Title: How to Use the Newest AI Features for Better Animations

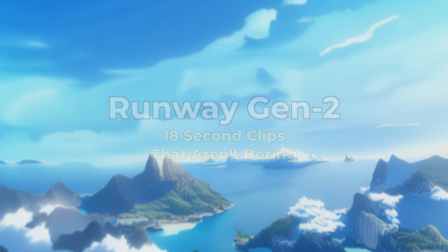235s
Another recent tool announcement was Runway, allowing up to 18 seconds on Gen 2, and you can upload your image,
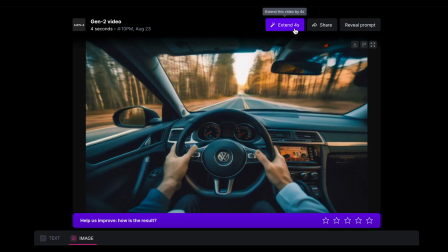241s
click Extend, and can add 4-second increments to make a longer clip, as long as 18 seconds,
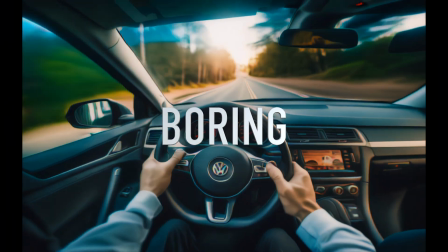246s
but 18-second clips are very boring, so what are the right applications here? Well, most users are making mistakes right now at the editing level.
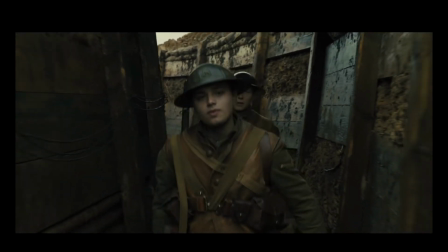253s
So with a real movie, an 18-second single take can be super engaging because the filmmakers control the camera movement.
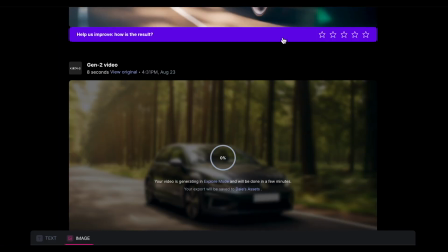259s
Well, you can't do that with Gen 2,
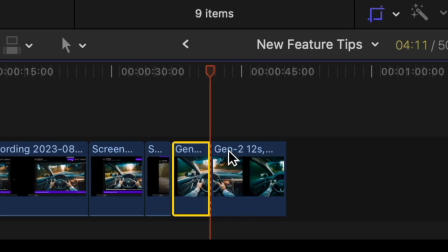261s
but what you can do is take 18-second clips of multiple shots and cut in between them to create one very consistent scene.
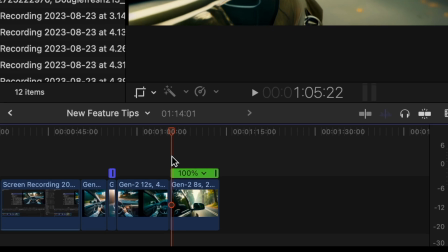269s
So with 18 seconds, you also have a lot more leeway to speed up or slow down a clip to match other shots.
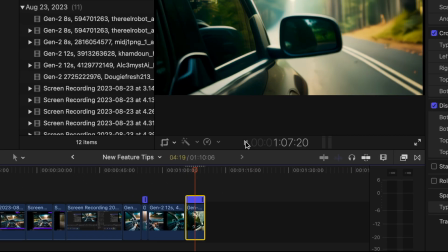275s
So I'm going to use multiple takes of a car driving from different angles, cut between these different perspectives, and make it seem like one consistent drive.
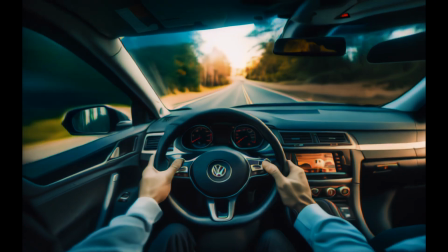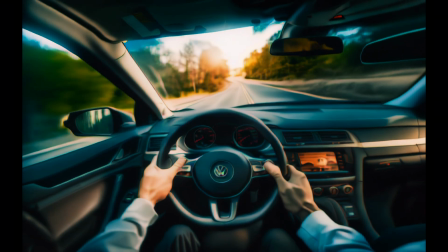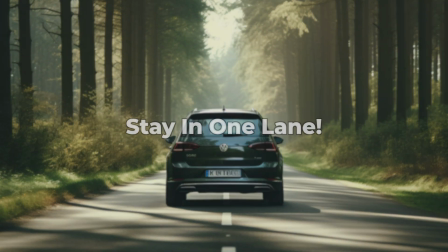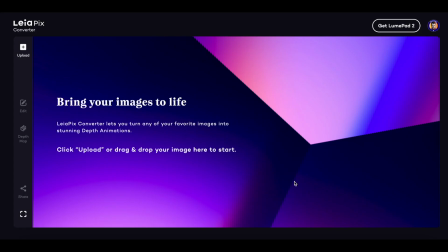300s
So this last one is actually not a feature, it's a tool, but I've realized that LeiaPix is still pretty under the radar. So what it lets you do is create a depth animation, which makes a 2D image feel like it's moving in 3D.
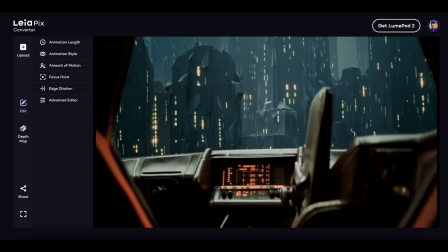311s
So first I'm going to use the depth map tool, and I want the inside of the spacecraft to feel separate from the outside.
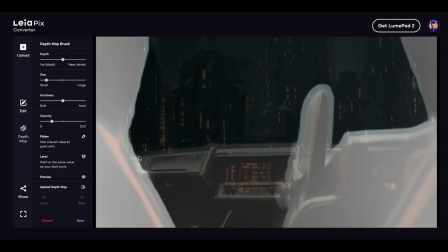318s
So what I'm going to do is be less sloppy than me,
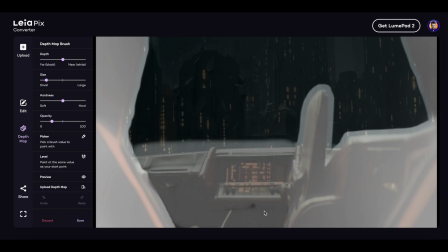320s
but I'm going to highlight the inside of the spacecraft so that I have a different foreground and background that'll make the animation start to show up here.
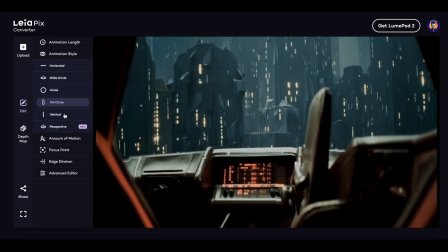328s
And then I'm going to choose an animation style. In this case, it's going to be tall circle because that works best for my case, but you're going to want to play around with your settings and get an animation that's right for your context.
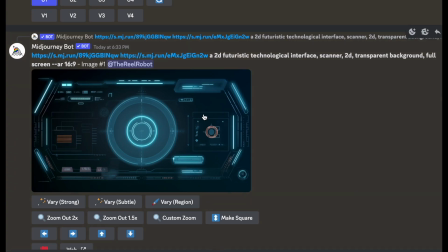338s
Now the animation is much more still than Runway or Pika,
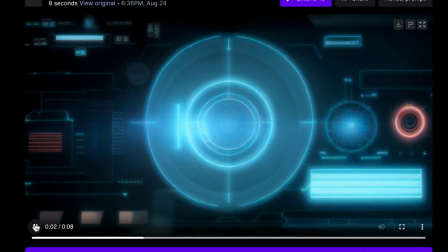341s
so what I'm going to do is get an overlaid futuristic interface for Midjourney, then I'm going to take that to Runway and animate it,
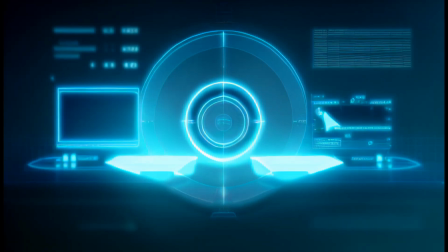348s
combine it with my other clip, and then I'm going to have something that's much more animated.